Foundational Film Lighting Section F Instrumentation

I've got friends a friend that works in Hollywood, and we ask him, you know, do you still use tungsten lights? Because LEDs have become so prominent. And he said, no, most of the movies I work on are lower budget, and we use LED light. The movies that use a lot of tungsten light are the big budget movies, the ones that have all the money in the world. And they'll use mostly tungsten indoors in studios. All right, so that's the tungsten.
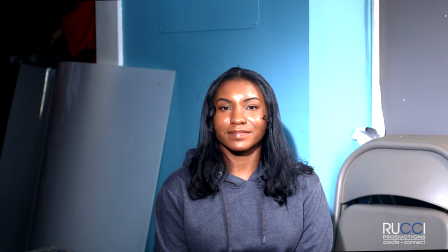1017s
This is an LED light. All right, tell me one difference you see between that and what we did last.
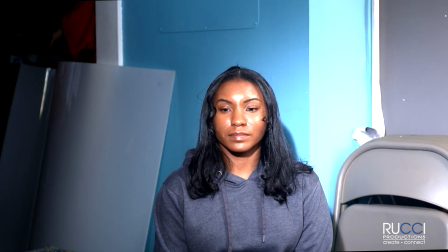1024s
White? Yeah, it's a bluer light. The cameras are set up for it, so that looks good. Now, for a person that's doing lighting, their person they like most on set is the makeup person, because lighting inherently causes some things to look great on a person's face, some things to look not as great. This light is pretty much straight on, boom, right on your face.
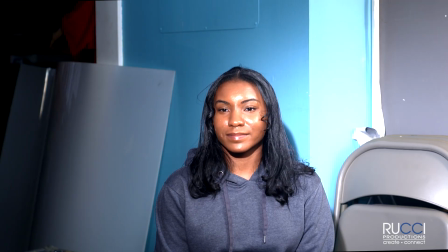1055s
You have nice glowing skin. You've got good oil in your skin.
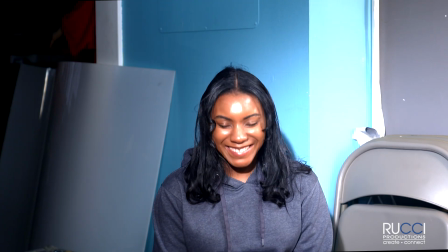1061s
So sometimes when the light's in the right angle, it can appear shiny. So a makeup person would come in and do some trick. They might use something to remove some of the oil, like a tissue of some sort, special tissue, or they may take some sort of makeup powder or something else to reduce the shine.
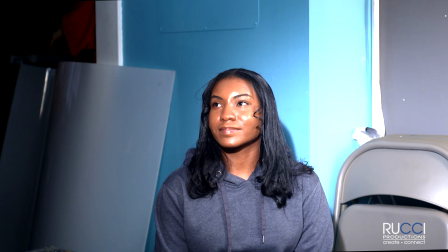1083s
And that happens to everybody. If you had no oil in your skin, it might be the opposite problem. They may come in and add oil to your skin so that you look healthier. So some oil is desirable, particularly people with dark complexion. You want some oil there. But a makeup person can make all the difference in a lighting person's, you know, life, happiness. Okay, so that's an LED. This LED strictly does daylight.
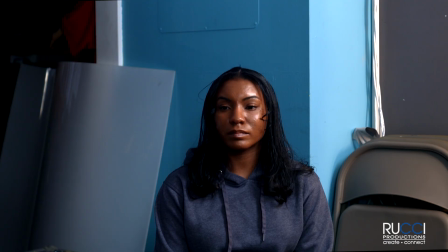1119s
So I'm going to show you another LED. All right, so this is this light down here.
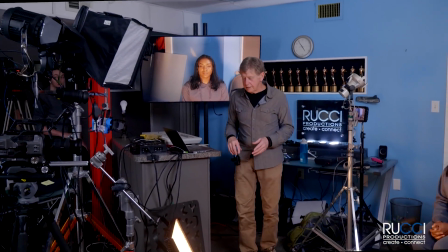1126s
And it now is set to a tungsten.
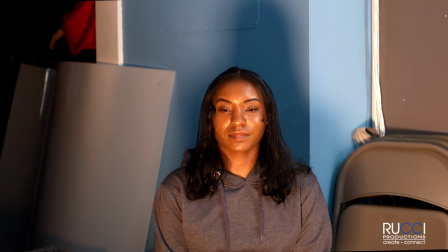1131s
So how would you describe it compared to the other? Warm.
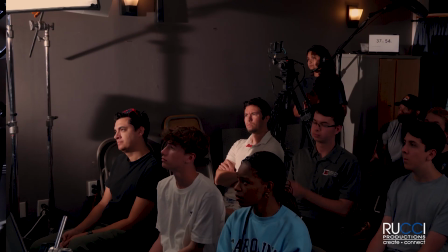1136s
Yeah, warm, orangier. Yeah, more sunset-like.
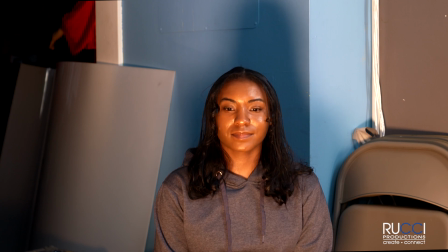1141s
So that's a warm light. Now we've got it at a low angle, which is kind of, you know, throwing up shadow, and it maybe looks a little creepy.
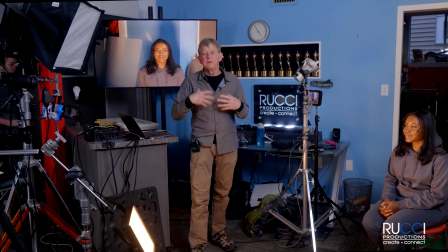1152s
You know, angles of lights can give an emotion or give a feel for a scene.
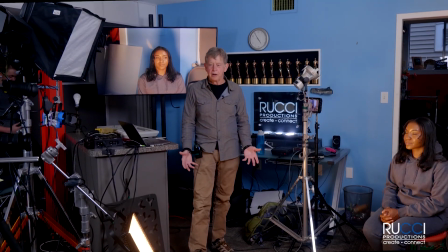1160s
And typically people say, well, if the light's low, then it makes them look a little odd or unusual,
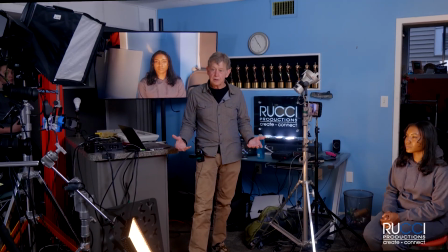1167s
or a low light are used a lot, low angled lights are used a lot for horror movies.
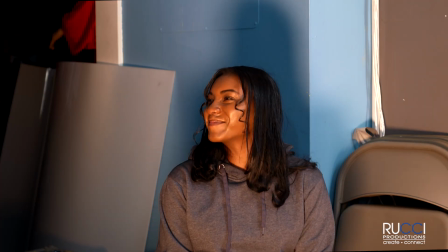1174s
Did you get to see yourself over here? Okay. You look a little scary. So, all right, so, but that's warm light.
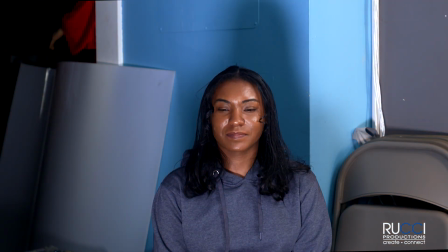1182s
So let's change it from warm to blue. So this light has the ability to change colors. The only way I can change colors on this tungsten light is to add gel to it,
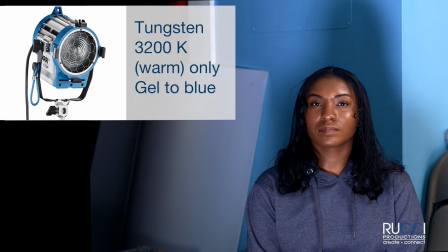1193s
other than dimming it up and down to make it warmer, but I can't make it blue. I would have to add gel on top of the light to make it blue. This light, which is called a bicolor LED,
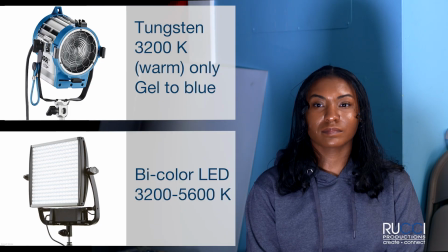1207s
can go anywhere from the same color as this,
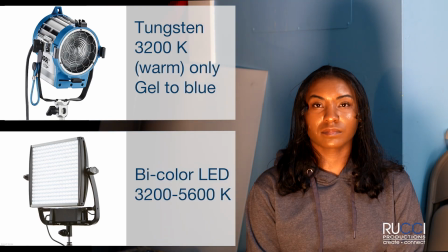1212s
and I'm gonna bring up both of them now, and it might be a little warm, a little hot.
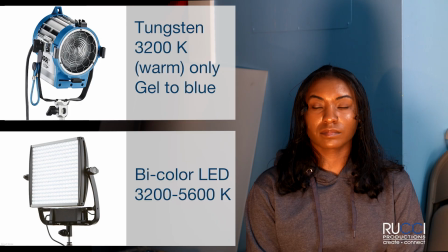1217s
Okay, so I've got this light going and this light going, and they're both set to tungsten, so they kind of match each other.
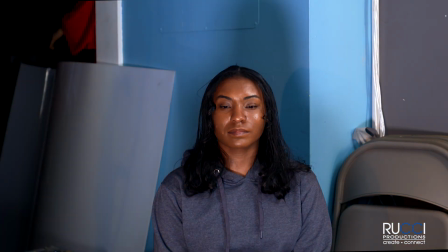1225s
All right, so now I'm gonna change the bottom one to blue, but the top one's still warm.